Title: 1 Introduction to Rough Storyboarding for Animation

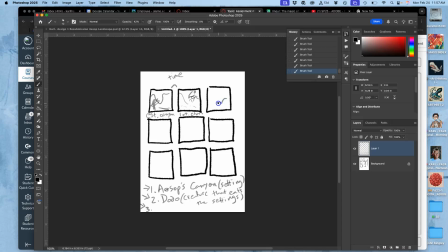He's going to walk on like a big T-Rex in Jurassic Park. So what's nice about storyboards is you can show arrows and directions, right? So he's going to kind of walk on from this side and come in. Really huge.
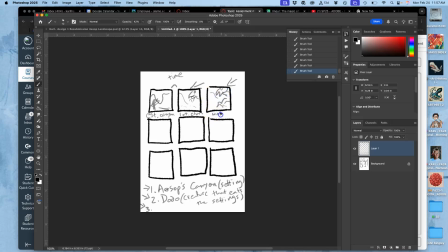So what is the action? Walks in. Then he is going to grab, we're to the middle of the animation now. He's going to grab the tree.
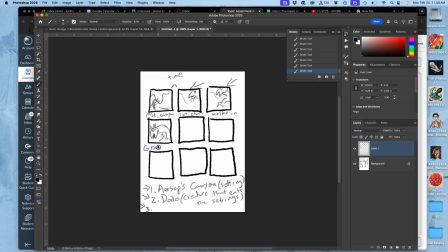Notice you do not need to draw well, and writing notes is really helpful. Yanks it out, and then he's going to eat the tree. He's going to kind of gobble it up, roots and all.
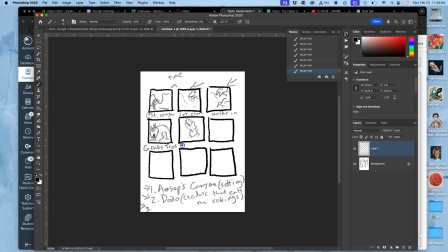I'm just making this up as I go, and it's loose and in pencil, and it can be adjusted and erased. But I'm thinking, does that start to transform the scene?
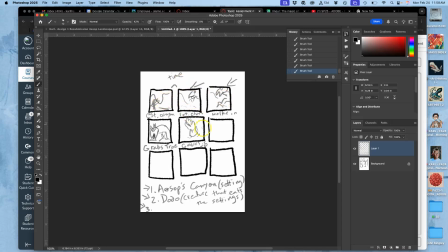Well, we have a landscape that starts with a tree, and then by this point, if the creature's gone, there's no tree. That's a transformation, right? But now, at the midpoint, I could just have him walk off, and then I could have that tree slowly grow back. But I want to usually go for broken animation, especially GIFs usually have a joke to them.
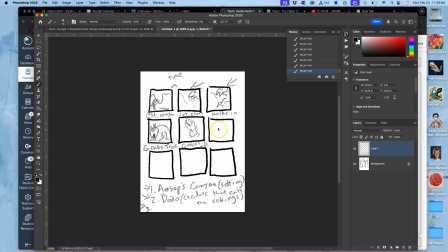So I'm going to have the creature then start eating the rocks. So I'm going to make his head a lot bigger. And he's going to eat foreground. And then he's going to eat middle ground. He's going to drink the river.
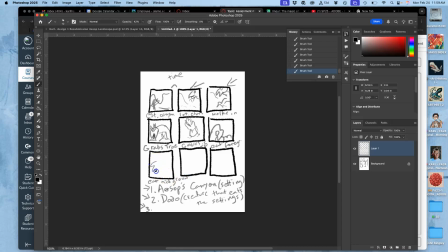This is all going to happen really fast. Kind of cartoon logic. It's all going to get slurped up. So I'll say slurps up, because that would be funny. Okay, then he's going to eat the background until everything is just kind of gone.
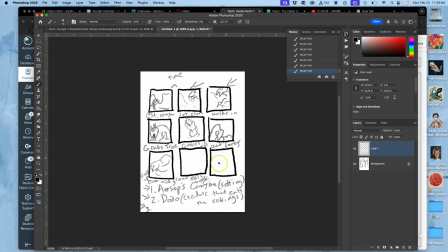And his mouth is just going to be like this, really big. And all this is going to be blank. All of it's going into his mouth.
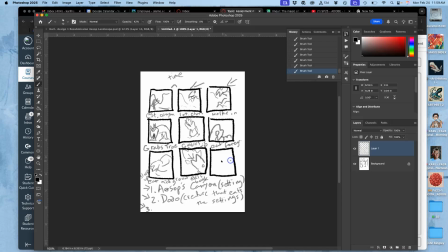And then he leaves. So we'll just see the back of his head. And then